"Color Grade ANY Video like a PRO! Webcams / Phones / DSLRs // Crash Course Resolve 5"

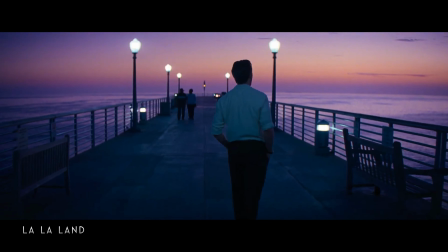0:00 Tonight, I'll be showing you how to create professional grade looks for your YouTube videos using the exact software used by Hollywood movie producers,
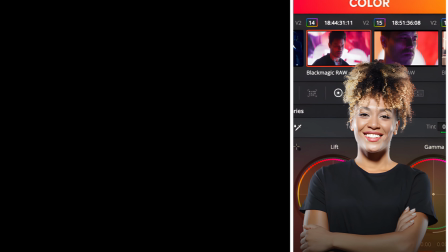0:08 DaVinci Resolve's color page.
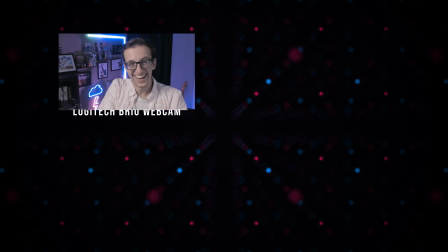0:10 And you don't even need to break the bank on an expensive camera, because in this video, you'll learn how to create a pro color grade for any camera, whether it be a webcam, your phone,
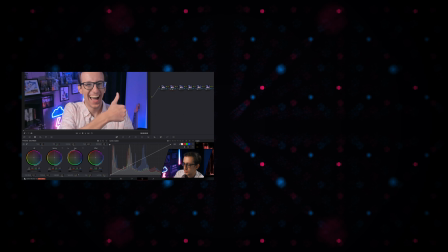0:19 or a DSLR. We'll cover how to use the color wheels and power windows to get even a Logitech webcam looking good.
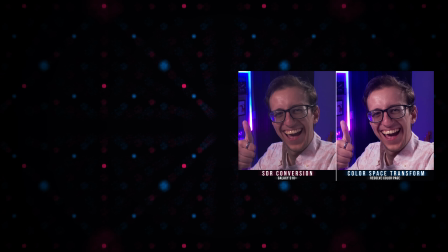0:26 I'll show you how to take advantage of the HDR setting on your smartphone using color space transform and custom curves.
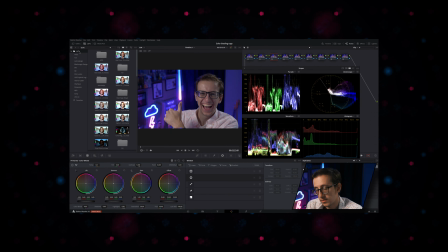0:32 And finally, I'll take you through the full grade of footage from my mirrorless camera,
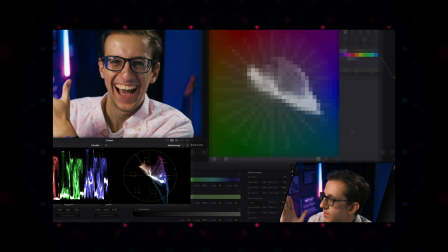0:36 taking advantage of an impressive grading tool exclusive to Resolve's color page. This is Crash Course Resolve. Let's dive in.
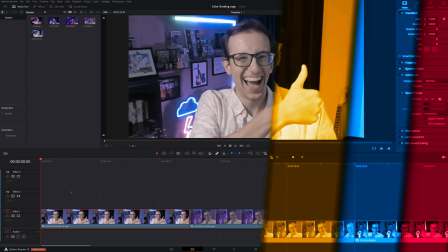0:48 We're actually gonna start with grading the webcam.
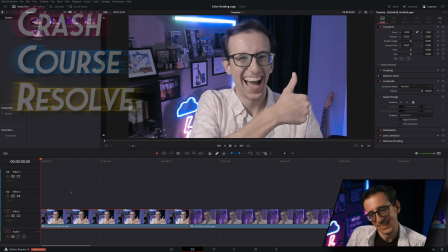0:51 The low quality means that our creative possibilities are a bit limited, but it's gonna be the easiest for me to show you the basics.
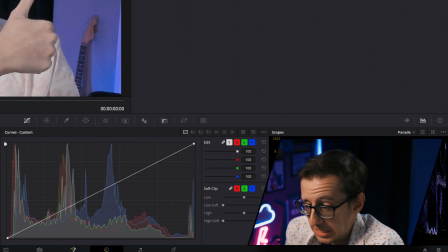0:59 Once you have your footage in the timeline, go ahead and click on over to the color page and it will look like you just got sat down in the pilot seat of the motherfucking Starship Enterprise.
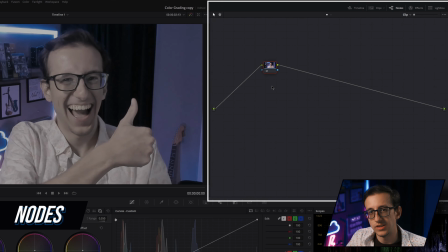1:08 We're gonna break it down to basics. The color page uses nodes similar to the Fusion page, but it's not nearly as complicated as the Fusion page.
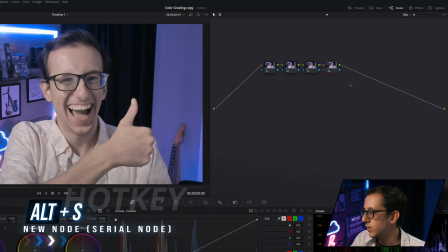1:15 Check it out. If I press Alt-S a couple times, it will create a string of nodes. Basically, all you have to think about it is a series of steps.
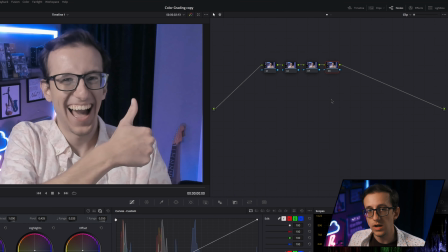1:22 You can add as many changes and effects to each node as you want, but sometimes we want things to happen in a certain order. And also you can turn on and off any node anytime you like, so you can see a good before and after for each effect.
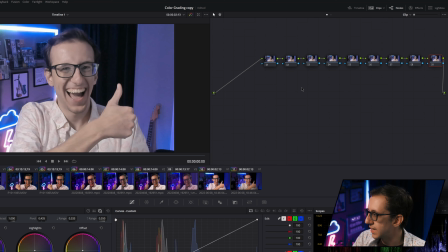1:34 I'm gonna go ahead and make a total of 9 nodes for the webcam's grade. You can click and drag and select and move as many nodes as you like.
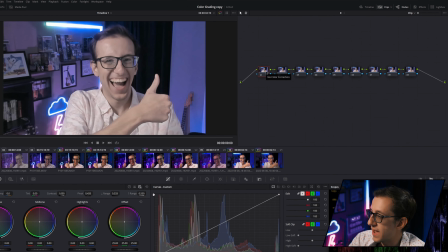1:39 I always like to leave the first node blank so we can always go back and reference it. There's 2 main ways to color grade.
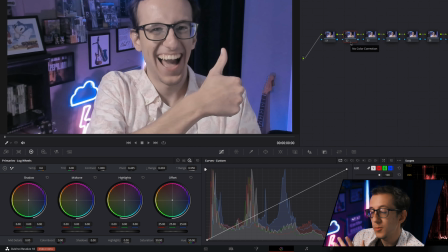1:44 There's the primaries and then there's the curves. Now, starting with node 2, I'm gonna do pretty much the entire grade for the webcam in the primaries. I think by default, it starts you out on the color wheel, so we're gonna start there. On the top and bottom rows here, you have controls that work pretty much like camera controls. You've got temperature, tint, contrast, saturation, stuff you would find in your camera settings.
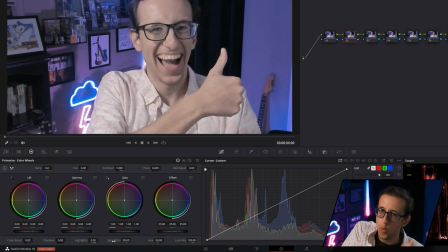2:04 And here's where you can make basic corrections to those if you didn't quite get them right in the camera. So for example, here I reduced the saturation on my webcam. So now we can add that saturation back in by taking the saturation slider and cranking it to 100.
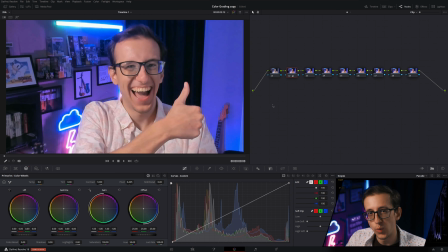2:17 That already made kind of a huge difference. So I'm gonna leave that in its own node and move on to the third node. From here on out, we're gonna be dialing in the details. So now's a good time to talk about the scopes. I'll just go ahead and click the expand button so I can pop it out and then move it over here so that we can get a better look.
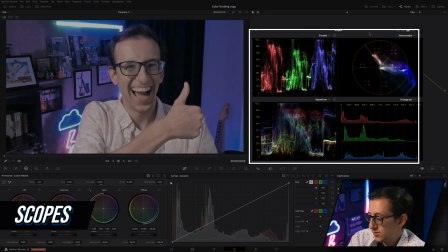2:31 I'll also open up the quad view so you can see all the scopes at once. Basically, these are all like the technical readouts that tell you all of the color information in your video.
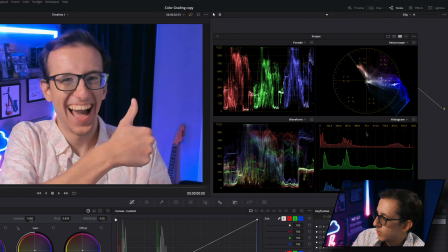2:38 I believe this is what most of it looks like by default.
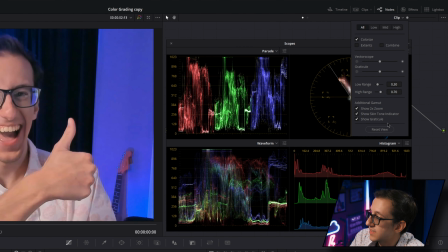2:40 If you want your vector scope to be more useful, I highly recommend copying my settings here, especially the show 2x zoom and the show skin tone indicator.
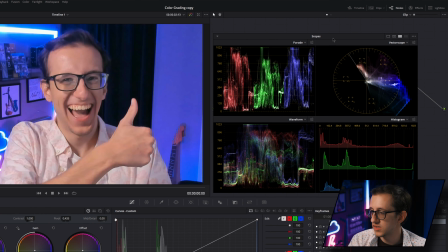2:48 We'll talk more about those later. Basically, your monitor is not perfect at displaying exactly what the colors of your image are gonna look like on every monitor. So even if your monitor is not perfect, or if your eyes aren't perfect for that matter, these are just tools to help you get more consistent color grades.
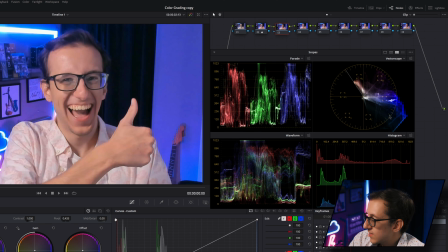3:02 So the scope I use the most is the vector scope. This is basically a little compass telling you where all the colors in your image lie. This white line here is called the skin tone indicator, and that's generally speaking where you're gonna want your skin tones to lie.
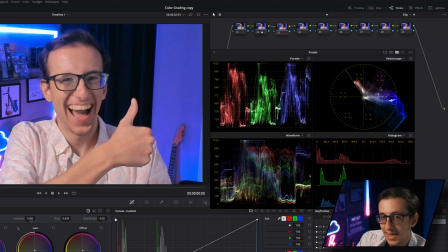3:15 What's useful about this is that we can see I have a lot of blue and magenta lights in my room, and that's affecting where my skin tone is coming through on the camera.
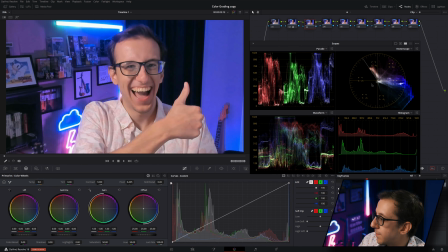3:23 So to pull my skin away from magenta and blue, I'm gonna pull it towards green and yellow by using the tint and temperature sliders. Tint will go to about there, and temperature will set to maybe about there.
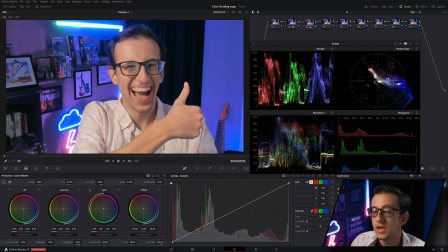3:40 I left most of the skin tones still a little bit to the right of the line because I do still want it to look natural in the magenta and blue lighting, but aligning it more toward the line means I get to keep the influence of the lighting, but still have good natural looking skin tones in the image.
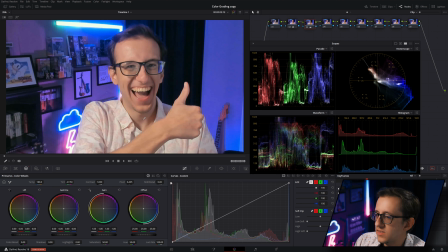3:54 Next thing I'm noticing I want to change is that I'm noticing that it's a little bit bright, specifically in kind of like the details and the skin tones and the midtones here. So for that, I am actually going to go to the color wheels. You can think of offset as affecting the entire image.